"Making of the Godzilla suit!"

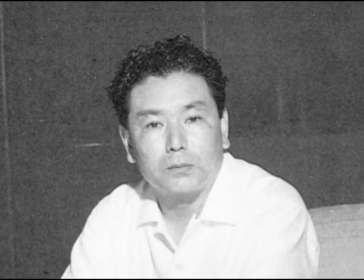(0:15)
Once producer Tomoyuki Tanaka received a tentative go-ahead on his giant monster project, there was still one possible roadblock which he faced.
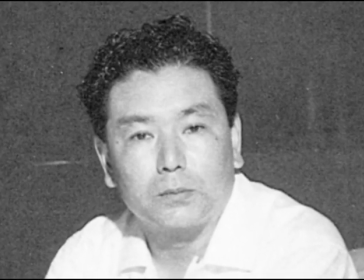(0:23)
Would it be possible to create the monster within the constraints of time and budget allowed?
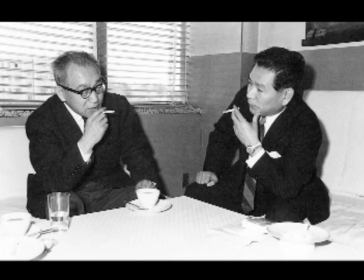(0:29)
To answer that question, Tanaka needed to talk to Eiji Tsuburaya, head of the special effects group at Toho.
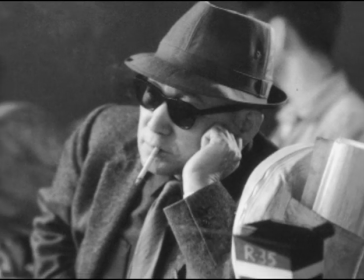(0:35)
Eiji Tsuburaya, renowned as the father of Japanese special effects, was quite receptive to the idea of making a monster film.
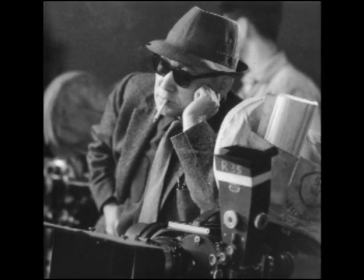(0:43)
While working for Nakatsu in Kyoto during the 1930s, Tsuburaya had seen fellow special effects wizard Willis O'Brien's monster classic King Kong.
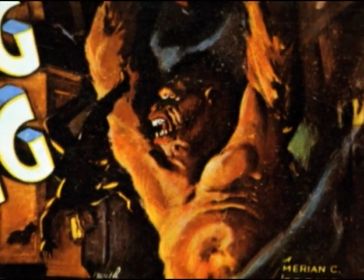(0:53)
It was a defining moment. The experience had a profound effect on Tsuburaya,
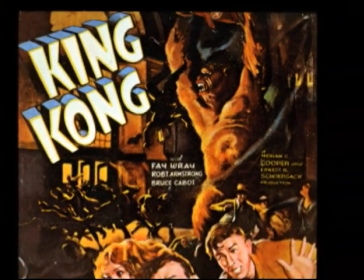(0:58)
intensifying his interest in special filming techniques and imprinting on him a burning desire to make a monster movie of his own someday.
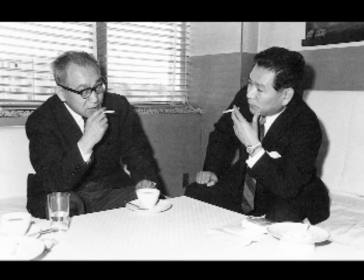(1:06)
Listening to Tanaka's idea and seeing a chance to fulfill his dream, Tsuburaya enthusiastically embraced the project.
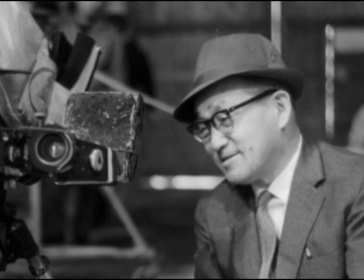(1:15)
Even though such a project had never been attempted in Japan, and he privately was unsure how it could be done,
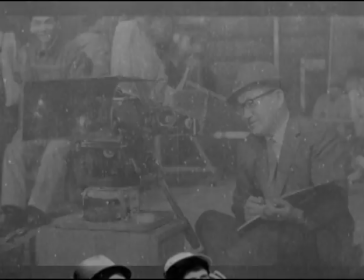(1:21)
it was Tsuburaya's trademark to accept any challenge. In his nearly 20 years of work in the field of special effects to that point,
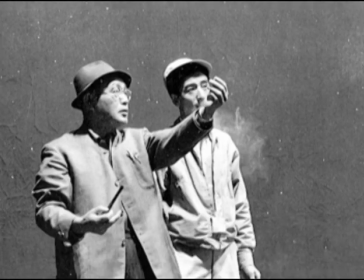(1:31)
Eiji Tsuburaya had gained a reputation as a man of unique vision,
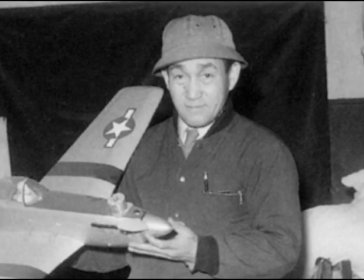(1:34)
an innovator who combined daring camera work with makeup and miniature effects to create a unique alternative reality,
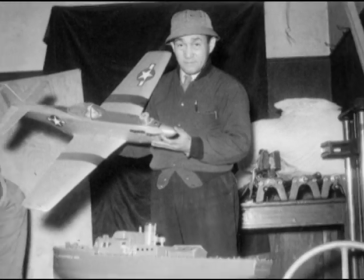(1:41)
mostly in the realm of films about World War II and aviation.
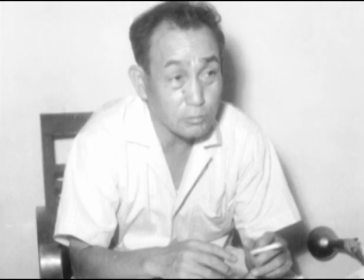(1:45)
While Tsuburaya had a knack for creating images that few others could imagine, he now faced a challenge unlike anything he had attempted before.
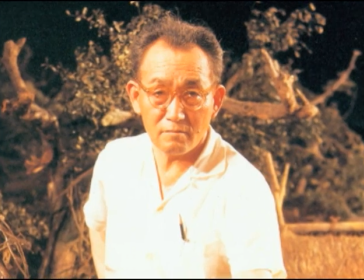(1:54)
Although he had the greatest respect for the model animation used in King Kong and sincerely wanted to use this technique,
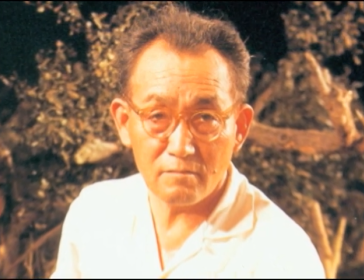(2:01)
Tsuburaya faced up to the grim fact that there was no one in Japan who was experienced in model animation.
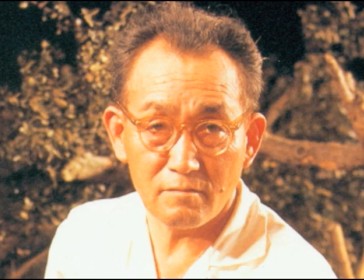(2:08)
even if there had been the constraints of time and budget would not permit him to use this technique
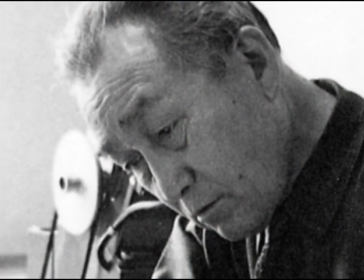(2:14)
Tsuburaya estimated that the film would take as long as seven years to fully produce with model animation rather than the
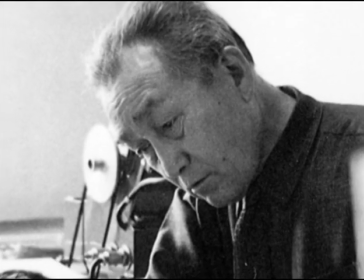(2:19)
handful of months which he would be allowed while he agonized over the decision ultimately
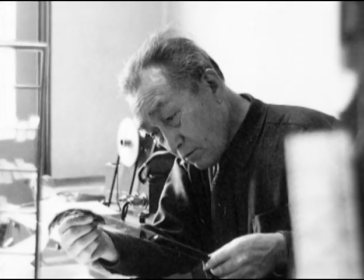(2:24)
Tsuburaya realized that the only alternative open to him was to use a costumed actor and miniatures to create the illusion of a
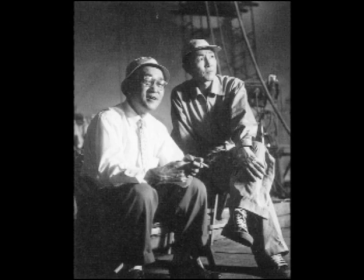(2:31)
gigantic creature contrary to popular belief using a man in a suit hardly made the task any easier.
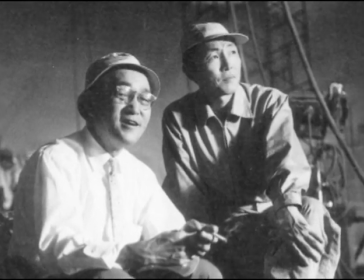(2:39)
While the concept sounded simple, this would be the first time anything of this nature would be attempted,
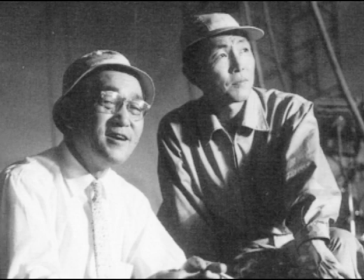(2:44)
so there was no established procedure or guidelines for how to build or even how to operate such a suit.
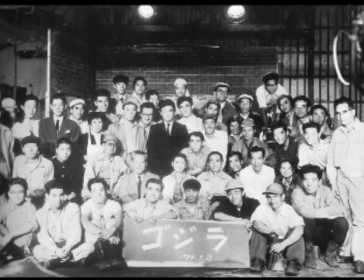(2:51)
The staff was completely on its own, having to rely on their ingenuity. Like much of this groundbreaking production, the process of making a suit was trial and mostly error.
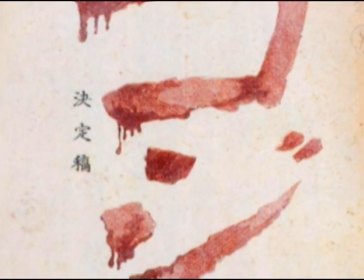(3:04)
The concept of the monster's look had never been made clear while the story was under development.
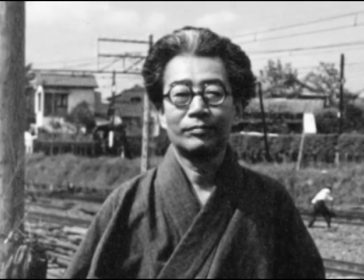(3:09)
Original story author Shigeru Kayama had only thought of Godzilla as a sea monster.
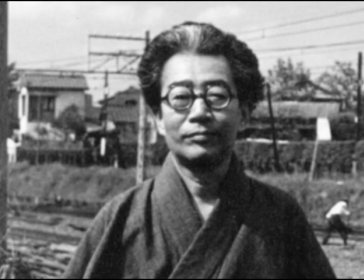(3:14)
To assist in visualizing the concept, artists from all over Japan were invited to submit designs for the project.
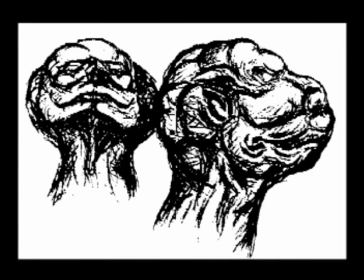(3:21)
The first submitted were from cartoon artist Kazuyoshi Abe based on a recommendation from Kayama. Drawn in less than an hour, Abe's rendering of the beast had strange simian-like features with a head shaped like a mushroom cloud.
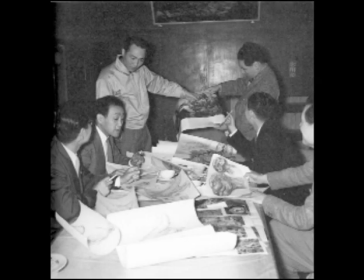(3:36)
This was not the dinosaurian image that the staff expected, so Art Department Chief Akira Watanabe and sculptor Tezo Toshimitsu tried their hand at design using
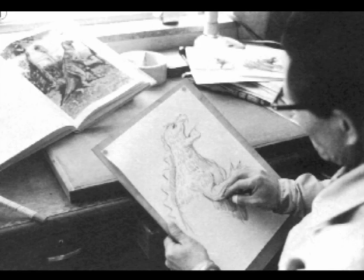(3:46)
a children's dinosaur encyclopedia and a special dinosaur issue of American Life magazine for inspiration. Their mission was to find something original, something which could easily be thought of as having been created by an atomic blast.
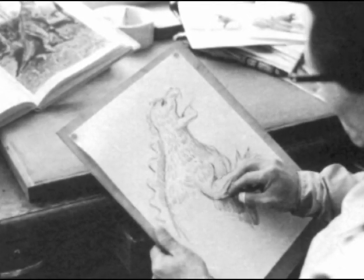(4:00)
By combining the images of a Tyrannosaurus and a Guanadon and then adding backplates similar to those of a Stegosaurus,
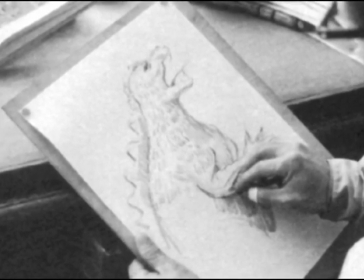(4:07)
they hit on a unique yet highly recognizable design.
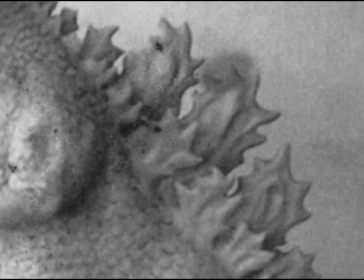(4:11)
Three rows of backplates were decided on based on aesthetics rather than function, and this helped distinguish the monster from a real creature, whether living or extinct.
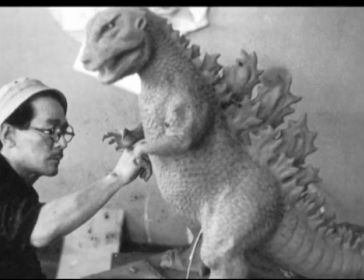(4:20)
Once the basic monster image was settled, it was left to Teizo Toshimitsu to translate this design into three dimensions.
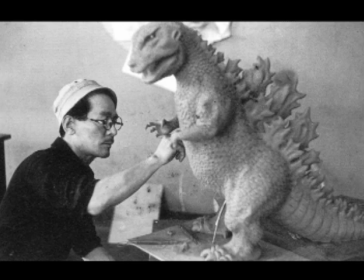(4:28)
Toshimitsu was a sculptor who had been friends with Eiji Tsuburaya since the time the pair had lived in Kyoto. When the two met by chance during May 1954, Tsuburaya asked his old friend to join the production of his monster movie.
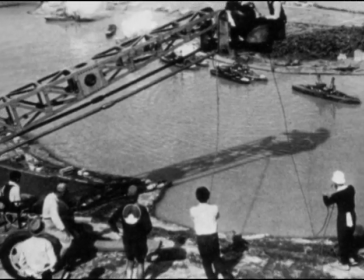(4:41)
Having worked several years before as an art assistant and miniature maker on the Tsuburaya war film The Battle at Sea from Hawaii to Malay,
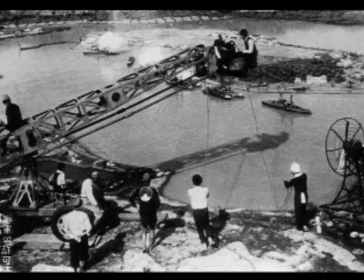(4:49)
Toshimitsu was happy to sign on and he joined the studio on June 1st. Toshimitsu sculpted several variations of the monster in clay.
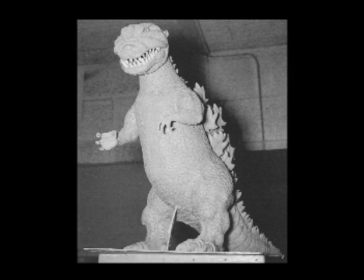(4:59)
His first rendition closely resembled a Tyrannosaurus but with a large wide head.
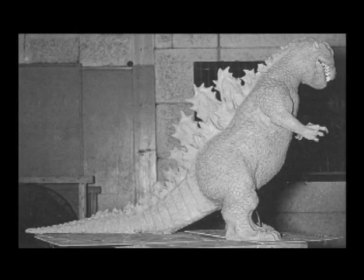(5:04)
At close to 40 centimeters tall, this model was covered in serpentine scales for suggesting the appearance of a sea creature.
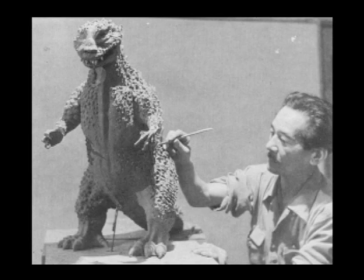(5:13)
For the second model, the head size was reduced and the serpentine features were eliminated in favor of adding more bulk to the lower torso.
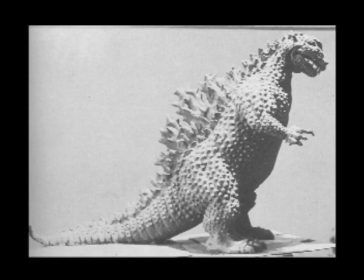(5:22)
This was done to create a more massive and ponderous look. This design, dubbed the warty Godzilla, used large rounded bumps for skin texture.
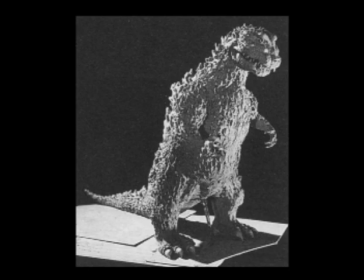(5:33)
The third and final model was dubbed the alligator Godzilla, using the same physical characteristics and proportions as the warty Godzilla,
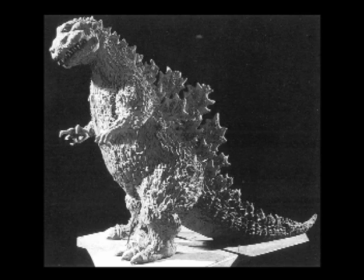(5:40)
but substituting an irregular skin texture of small linear bumps for skin detail. It has been written that this incorporated the horrible disfigurement that Godzilla must have experienced when exposed to the atomic bomb.
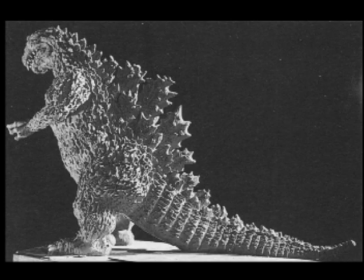(5:52)
The alligator version was approved as Godzilla's final look.
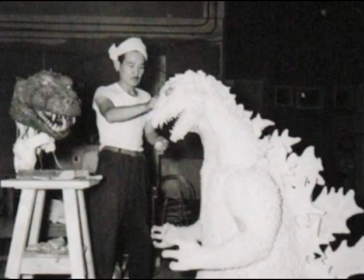(6:04)
Toshimitsu took charge of suit construction. The prototype suit was built by brothers Kanzi and Yasuei Yagi, together with Eizo Kaimai.
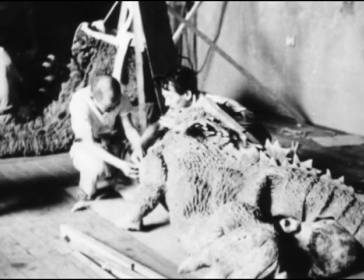(6:13)
The Yagi brothers had worked for Tsuburaya at a special effects institute since the war, and Kanzi also had prior work experience with Toshimitsu.
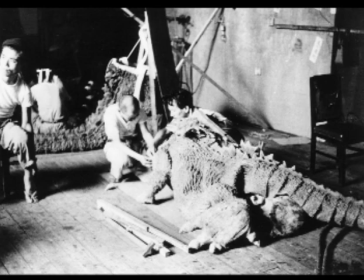(6:22)
The making of the suit was carried out under top secret conditions at Tsuburaya's special effects institute. No one was allowed in without permission.
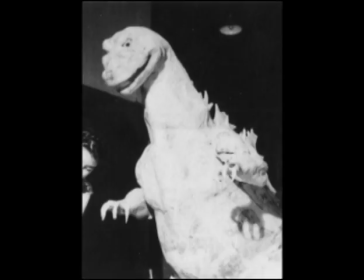(6:31)
Kanzi Yagi took the lead in blocking out the body cavity for the suit actor by using thin wires and bamboo, wrapping them in chicken wire for support, and then covering this form with fabric and cushions.
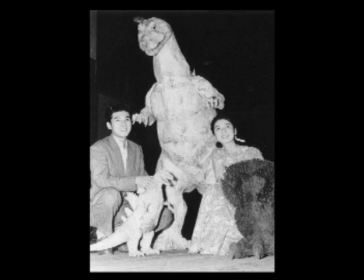(6:43)
To add the skin, a huge block of solid latex was acquired and melted in a large barrel, the Yagi brothers stirring the mixture by hand.
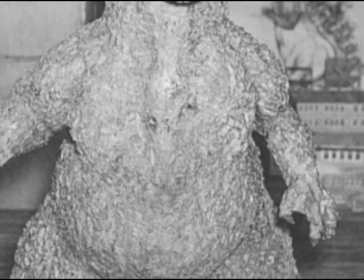(6:52)
The liquefied latex was then applied to the suit as a skin.
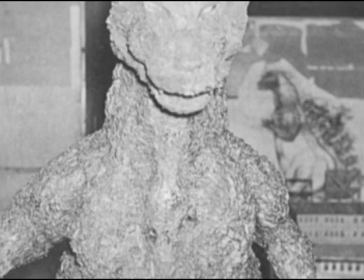(6:56)
Small details were made of latex and glued onto the body, and finally the costume was lacquered a charcoal gray.
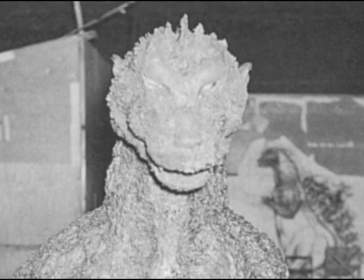(7:03)
Despite popular misconception that Godzilla is green, his color was always charcoal gray until Godzilla 2000.
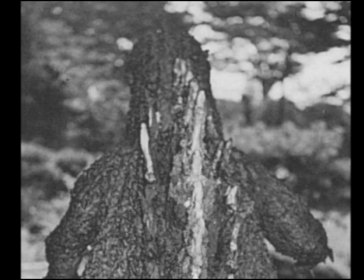(7:10)
Although it later became common practice to use a zippered opening along the back for the actor to enter, the opening on the back of the first suit was held together by small rounded hooks,
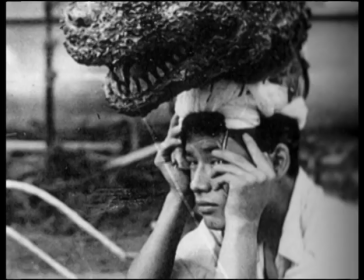(7:19)
and when these failed, simple wire was used to close the suit's opening. The suit was designed so the actor's head was inside of Godzilla's neck.
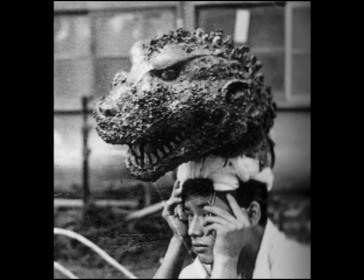(7:29)
Small holes were punched into the neck through which it was expected an actor could see and breathe. The suit's height was altogether 2 meters.
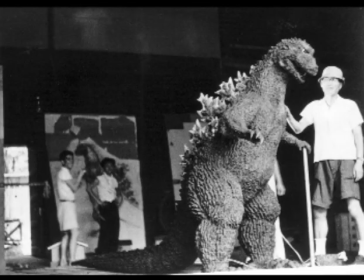(7:38)
When the suit was completed, the entire special effects staff assembled on a hot June afternoon in stage number 2 for a test fitting and to see what kind of performance could be achieved.
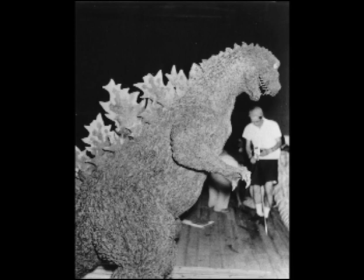(7:48)
When the actor was sealed inside, the mood was upbeat since the suit looked good. But when the actor was asked to move, nothing happened for a few moments. Finally, the foot moved and not even 10 meters later, the suit collapsed in a heap. The actor was unable to move almost anything from within.
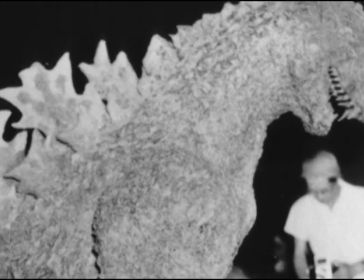(8:07)
The main problem was the latex material used for the skin. Being a relatively new material and in scarce supply in Japan,
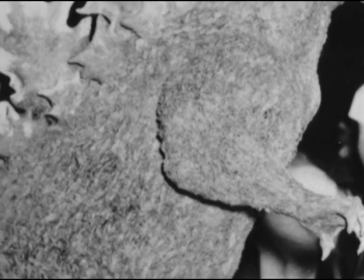(8:14)
the latex which had been obtained was of a crude grade which proceeded to cure hard as a rock, much to the surprise of the staff.
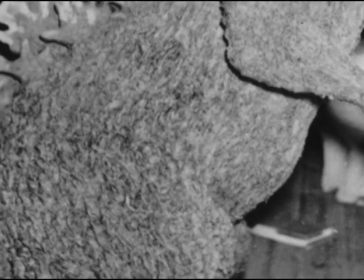(8:22)
The suit's joints had also been constructed without any slack, making any movement from within impossible.